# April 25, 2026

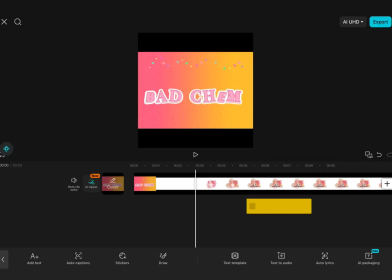Okay, hello. This is my annotated clip of my 2-minute film opening scene. This is for question 1 of my CCR1. I just wanted to show what my genre was and answer these questions. So, for starters, the genre that I chose to focus on was a romantic comedy for this 2-minute opening scene.
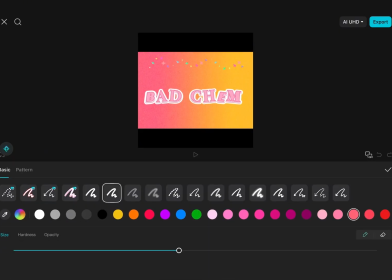I chose romantic comedy because it's just what I know most about in the film, and I think you could see romantic comedy first by the title of my film. The title of my film is Bad Chem. Bad Chem is the title because the plot of my film is a girl who
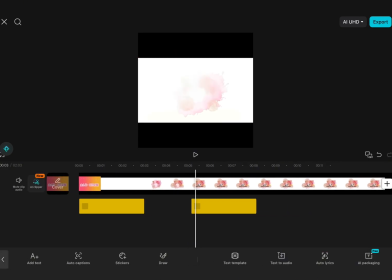has to get tutored in chemistry by the boy that she literally hates,
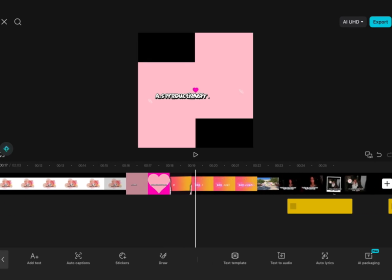showing the common trope of enemies to lovers.
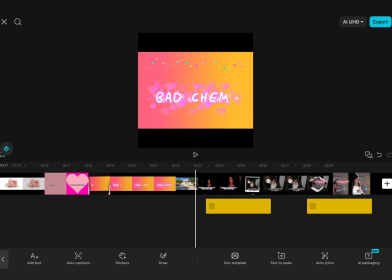I also think you could see that it's rom-com right off the bat because of that fast editing that I just showed in the video right there. Also, with the animation of the drawing title card, I wanted it to show like chalk on a whiteboard in a typical like old classroom chemistry setting.
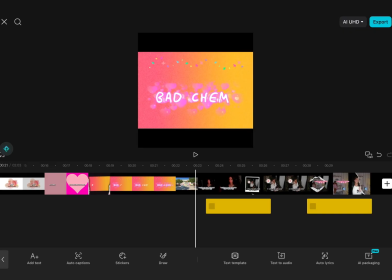I just wanted it to be a cute animation, also to look cute to the public eye.
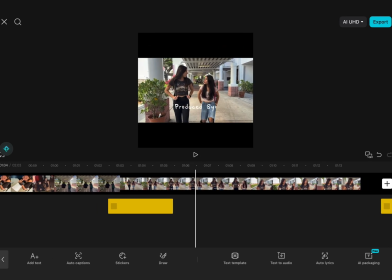And yeah, I think that's how you can see that that's a rom-com with the elements that I chose to use in the first few seconds.
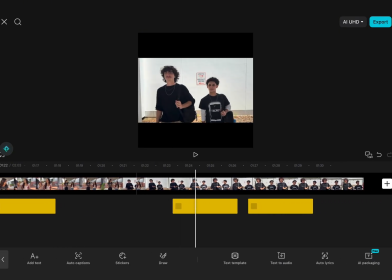To continue, the typical conventions of my rom-com genre are close-ups for establishing feeling,
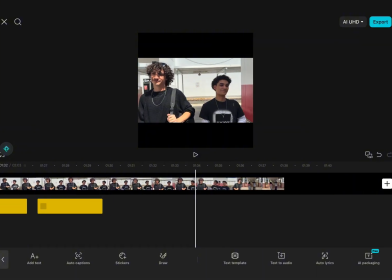expression, and high-key lighting for brightness. As you can see in this shot with the white background of the two boys, I chose to use the white background so that the shot was ultimately just brighter, and so that it looked brighter and more light,
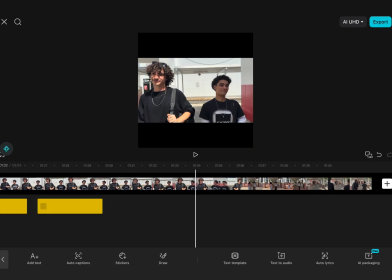so that there were no darker colors, which there were a few shadows that slipped in there,
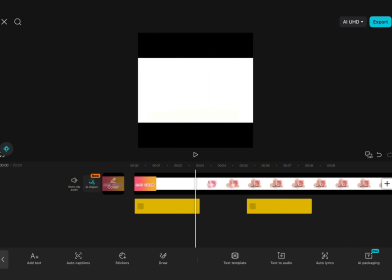but ultimately the white background was for that, which was part of the conventions in a rom-com.
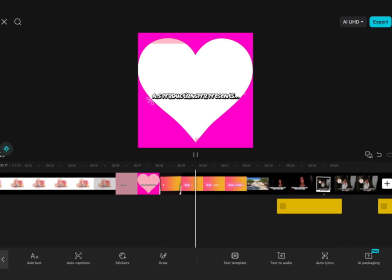Another convention is just using
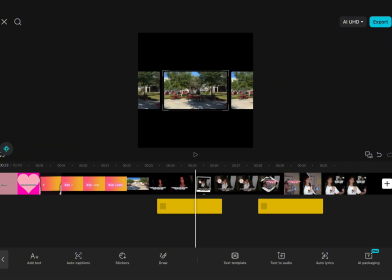bright colors and sounds for a lighthearted feel and making it more apparent for younger ages. You can't hear it in the video, but I had to mute it, but in my 2-minute film, I used Hot to Go by Chappell Roan, which is a very famous, very viral sound right now,
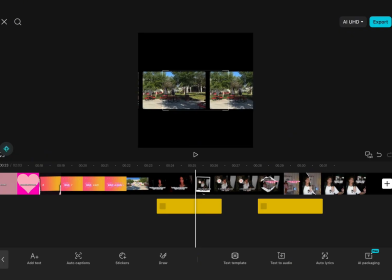which I incorporated to make it more appealing for younger ages and just for more people. A typical convention used in a rom-com is just using more viral sounds or colors to attract the younger media.
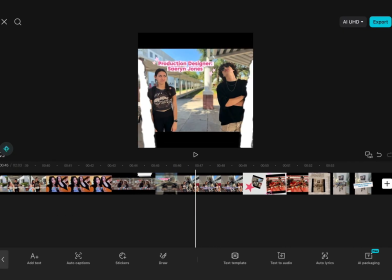Moving on, another typical convention used is the narrative.
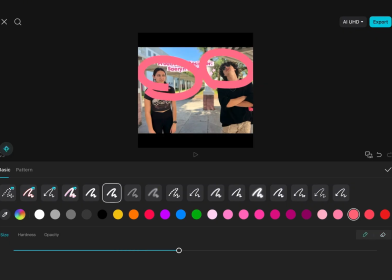So rom-coms usually use certain tropes or themes like enemies to lovers, as seen right here.
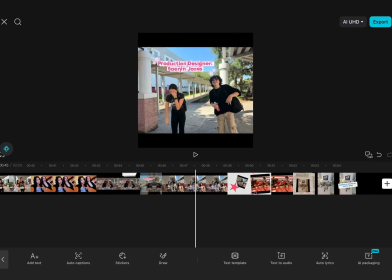So I circled their faces right there when they're looking upset at each other, and in the shot right after they're laughing.
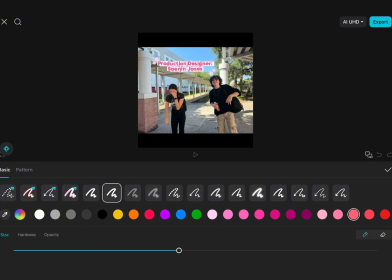So in the first shot, going back from when I circled it, you can see that they are just giving each other a dirty look, showing the enemy side, and in this shot that I'm erasing right now,
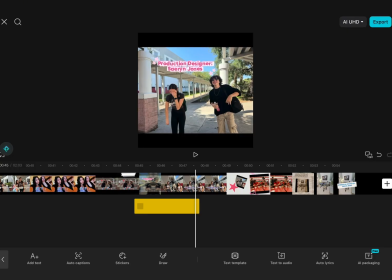you can see them laughing, showing the comedy side. Already giving a hint into what the common trope is for this rom-com, and letting you know that this is a rom-com before even getting into the depth of the film.
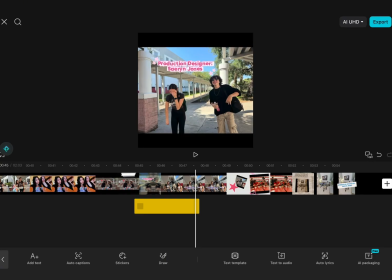Next, I think I did follow all the conventions of a rom-com. I really completely followed them by, first, like I said, using the popular trope,
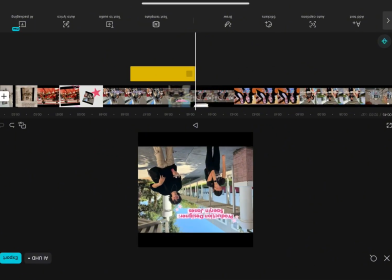enemies to lovers, as well as keeping the
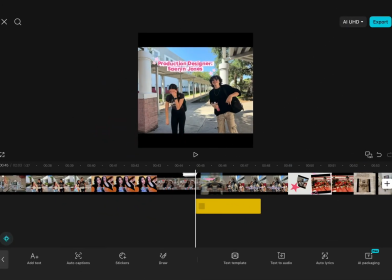lighthearted intentions, using bright colors to amplify the romedy themes with the title cards. So you're gonna see in a second, I went back in the video and I just underlined a bunch of the title cards that I used that were really brightly colored,
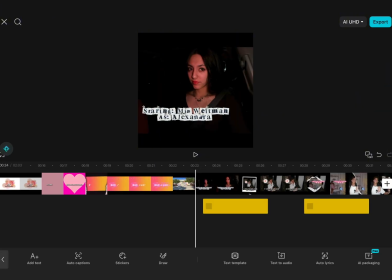and I actually used a comic book template for them because I wanted them to all be in the same formatting. Typically in rom-coms, the title cards are all either the same color, the same theme, or just like the same template.
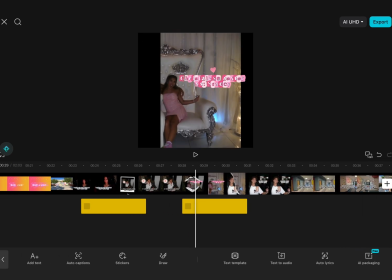So for my title sequence, I decided to use a comic book type template, or like magazine, I guess you could say, type template for the title card because I just wanted it to look good to look at.
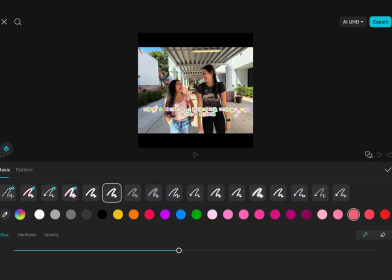Also, this is just a simple convention from rom-coms that most rom-coms used.
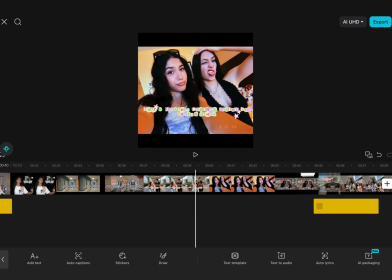So in each one I underlined, each one, as you can see, are different because I wanted each title card to be a little different,
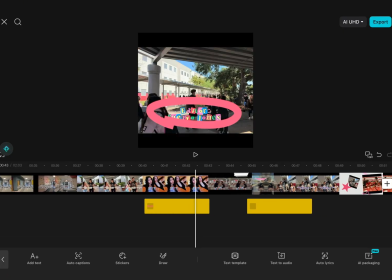even though it was following the same kind of theme,
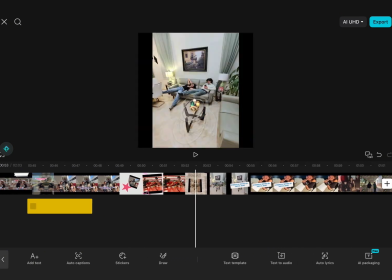as you can see, as I underlined.
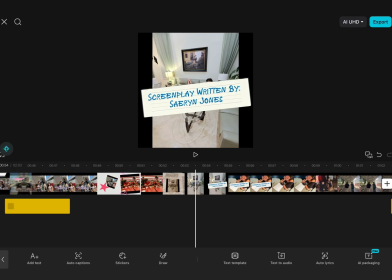Next, as well as using high key lighting and all the conventions that I followed, some elements that I would like to go back and look at the conventions that I used, some reference points, were back to the enemies to lovers trope.
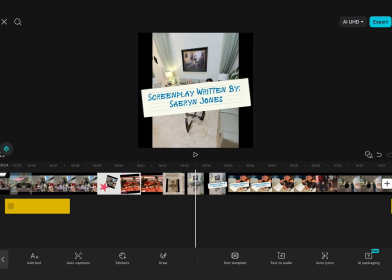So you're gonna see in a second, I went back to a picture that the actors actually sent me before filming this film,
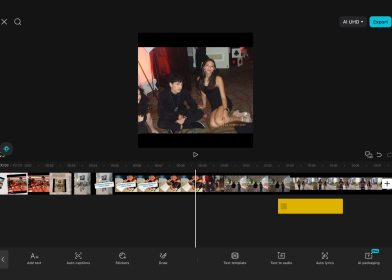because the two protagonists that I chose to use to film are actually friends.
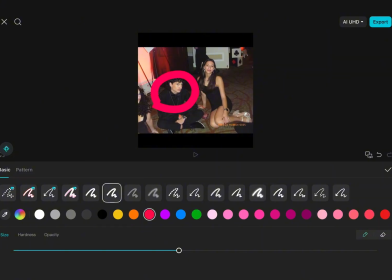So in this picture, you can see my actor Sam giving my actor Mia a dirty look, and Mia looks so happy to be there, posing for the picture.
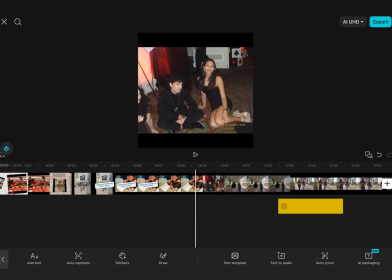I drew a heart around it to show that the enemy side and the loving side is in one picture, kind of to show that trope.
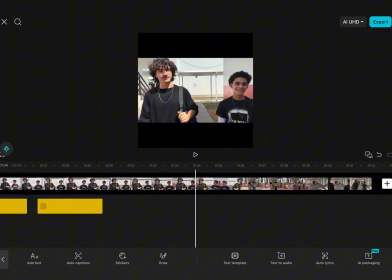You can already see that they're gonna be friends or lovers, maybe.
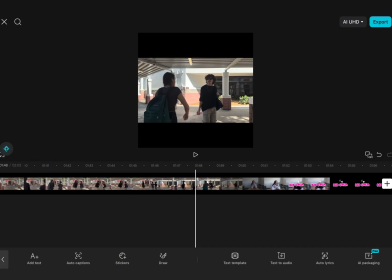Then going on, this shot right here where they're bumping into each other shows that common enemies to lovers trope, which I really want to highlight most in the film.
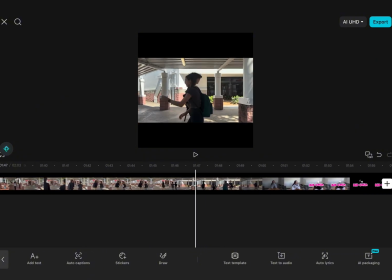You can see them just bumping into each other, making that first connection, and this is before they had even known each other. And right before this, they had dialogue stating that they both had chemistry tutoring after school, that they were both dreading, and now they're bumping into each other, showing that they're going to be in chemistry tutoring together,
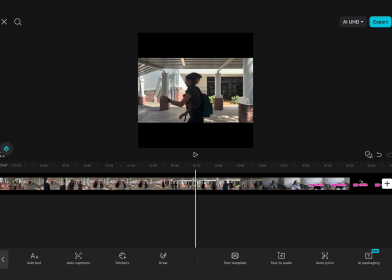and that they're already making enemies out of each other for the rest of the film. So this is just, again, giving another hint into the common trope.
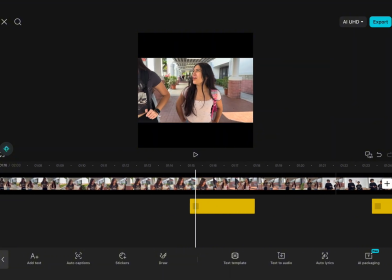This is a very popular trope for rom-com, so I just wanted that popular trope to be highlighted in the film.
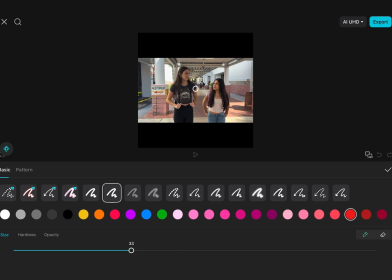Next, in this film, there is very high representation of older teens in social groups, so all of my actors are upperclassmen. I wrote junior for Stacy's side and senior for Alexandra's side,
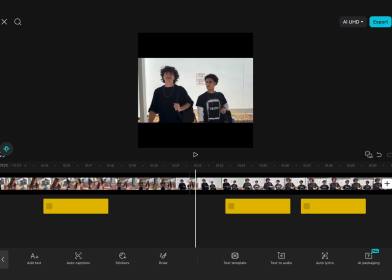which were the names of not my actors, but my characters in my film.
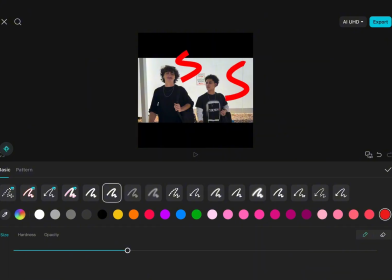And then these two are both seniors, they're graduating this year,
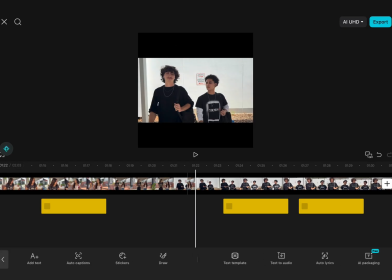and I decided to use upperclassmen to represent in the film because I wanted it to just be a film for older teenagers. I didn't really want to attract younger scale middle schoolers, even though it is for ages 14 and higher, because it's not inappropriate for younger ages,
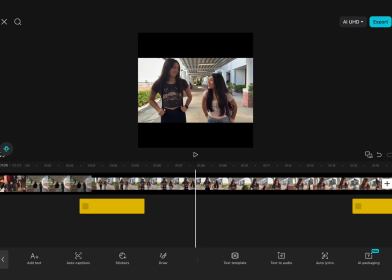but I just needed it to be for
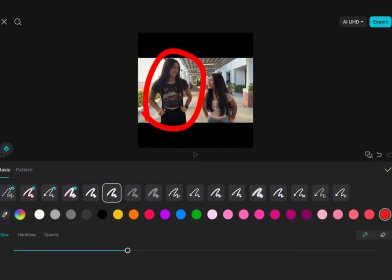older teens to show that representation of growing up and what it's like as an upperclassman, and how it's shown. Another representation in this film is the representation of social classes in high school.
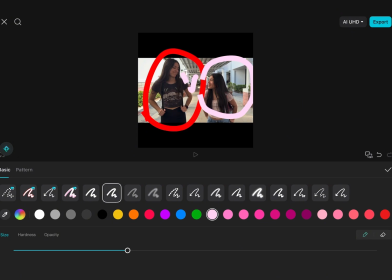So the one I chose to highlight was popularity versus unpopular.
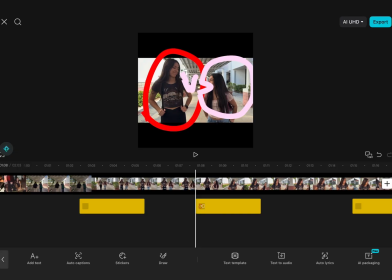So I circled Mia, my character, or my actor Mia, in red to show that she's the outlier, and I circled my other character in pink to show that she's the popular character, to show that she's really in the mix.
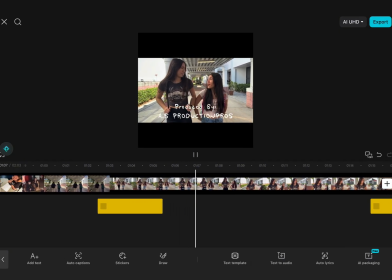I drew a little versus title to show that they're automatically going against each other, even though that they are best friends.
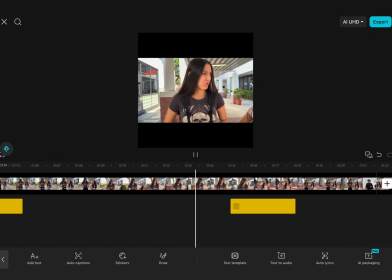So in this little part that I showed, it was a clip of
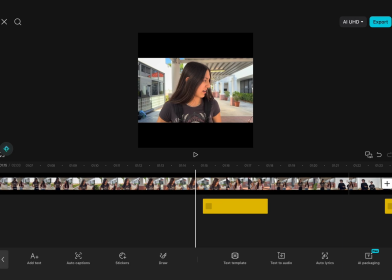Alexandra, my character's dialogue, saying that she just really didn't want to go to the party that Stacy wanted to go to,
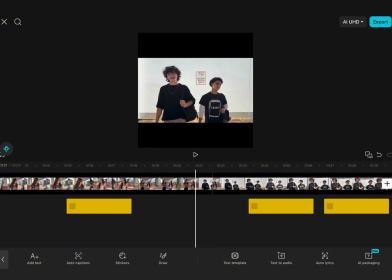already showing a kind of a divot in their relationship because Stacy's popular.
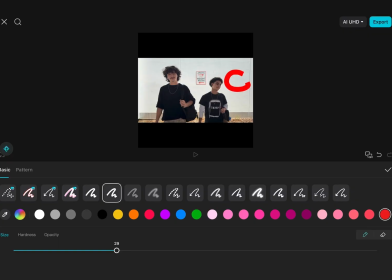She wants to go to all the popular parties, but Alexandra has no care in doing that.